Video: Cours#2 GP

comment lui poser la question de la mort de son frère, et tout d'un coup, on s'extrait du temps et on s'extrait de l'espace, pour voir, pour être au plus près du visage de Marguerite. Elle est au ralenti, exactement comme chez Jean-Él Shein, alors qu'on est en 2011. Elle est au ralenti, le plan est surexposé, c'est-à-dire que vous avez une lumière qui vient presque brûler son visage. D'ailleurs, je l'ai fait exprès, mais ça ressemble beaucoup au deux portrait que je vous ai montré de Vinci tout à l'heure,
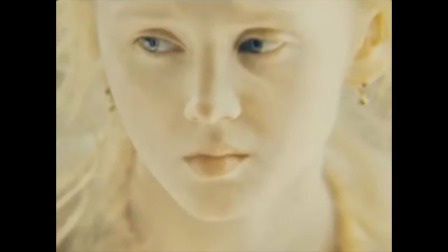2080s
où en fait vous avez un visage féminin qui est purement dans la lumière et qui, le temps d'un instant, n'existe plus dans l'espace. Donc c'est ça, il entre dans une nouvelle dimension. Le visage entre dans une nouvelle dimension et vous voyez que ça ne fait pas du tout le même effet sur le personnage masculin qui devient presque défiguré par l'anamorphose. L'anamorphose lui donne une sorte à elle d'aura magnifique, lui devient une sorte de crapaud étrange face à cette beauté de cette actrice allemande. Et donc, pour passer à un autre... On a un peu vu les visages, on va continuer à en voir chez Dreyer, mais avant cela, je voulais montrer d'autres façons d'utiliser le gros plan. Alors, pour les mains, je n'ai pas pris d'exemple filmique, Je vous ai juste mis des photogrammes, je vais passer très vite parce qu'on n'aura pas le temps de toutes les façons. Donc en fait, après le visage, il y a bien entendu la main, après il y a les pieds et les objets. Donc les mains au cinéma ont une sorte d'importance grandissante, notamment chez Bresson, chez Hitchcock. Vous allez avoir des clés très importantes pour le drame, vous allez avoir des mains qui se caressent, ou de ce genre d'images. Donc, bien entendu,
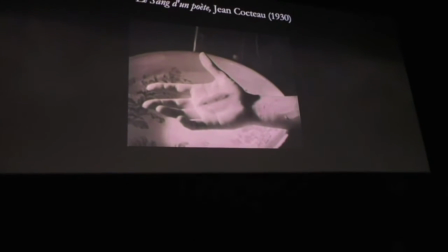2162s
comme je n'ai pas le temps de vous le montrer, j'ai pris une image assez importante dans le Cien du cinéma, qui est celle du son d'un poète de Jean Cocteau,
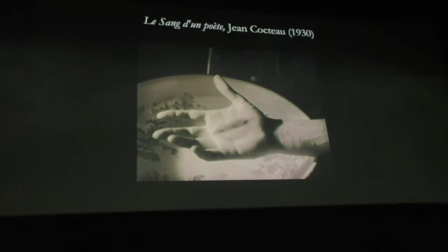2171s
où en fait, vous avez, pour rester dans l'idée du portrait qui devient presque autonome, qui a une vie par lui-même, dans le son d'un poète, c'est un homme qui essaye d'effacer la bouche qu'il vient de dessiner, et cette bouche s'incruste sur la paume de sa main.
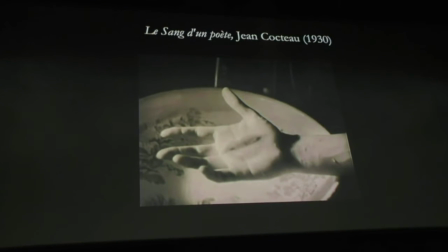2189s
Et tout d'un coup, quand vous avez le gros plan de la main, vous avez le gros plan de la paume qui est incrusté dans la main et qui va bientôt lui parler, lui dire quelque chose.
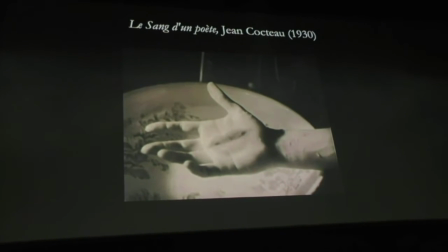2198s
Elle lui parlera au moment où elle sera posée sur une statue. Donc ici, vous avez une vie particulière des mains aussi, dans un sens,
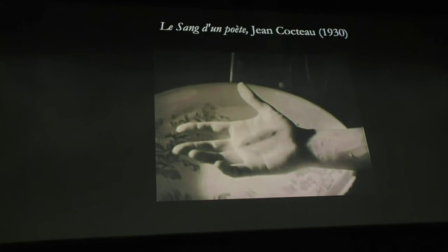2207s
puisque ça devient une main qui peut embrasser, qui peut respirer.
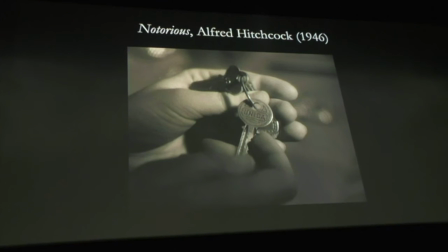2213s
Dans Notorious de Alfred Hitchcock, je ne sais pas si vous vous souvenez à peu près de l'histoire du film, mais c'est l'histoire de la fille d'un ancien nazi, ou d'un nazi d'ailleurs. Et pour sortir de cette image nazie,
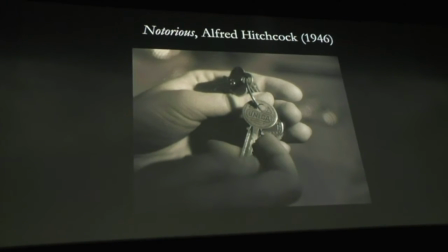2231s
elle va aider un agent de CIA ou je ne sais quoi.
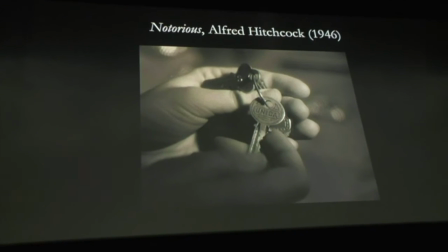2238s
et donc elle va se marier à un ami de son père pour essayer de voir s'il y a des implications dans l'origine nazie et donc tout va tourner autour de ces clés parce
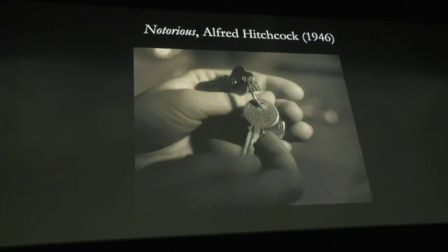2249s
que c'est dans le cellier qu'il garde de l'uranium et donc en fait plusieurs fois dans le film vous avez des gros plans de main avec des
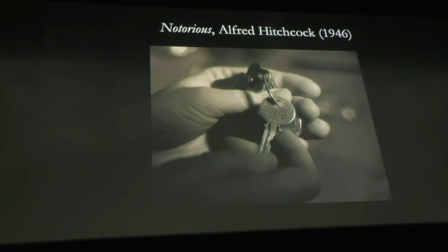2256s
clés et une circulation de ces clés donc les clés deviennent des sortes d'héroïnes du drame
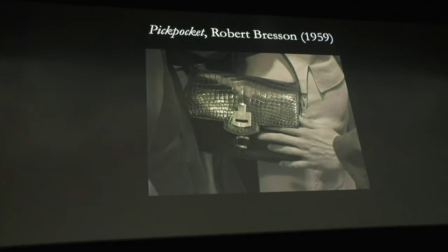2264s
Ensuite, vous avez bien entendu « Pickpocket » de Robert Bresson, où en fait, comme ça raconte l'histoire de « Pickpocket », on voit au début du film un homme qui essaye de s'utiliser quelque chose dans le sac d'une femme,
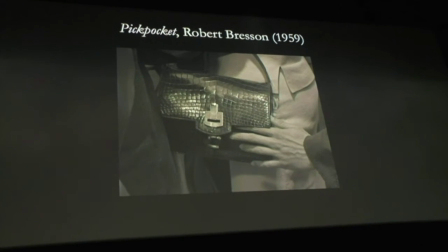2278s
et on voit des gros blancs sur son visage, ce qui est inerte, puisqu'il faut justement ne pas montrer l'émotion.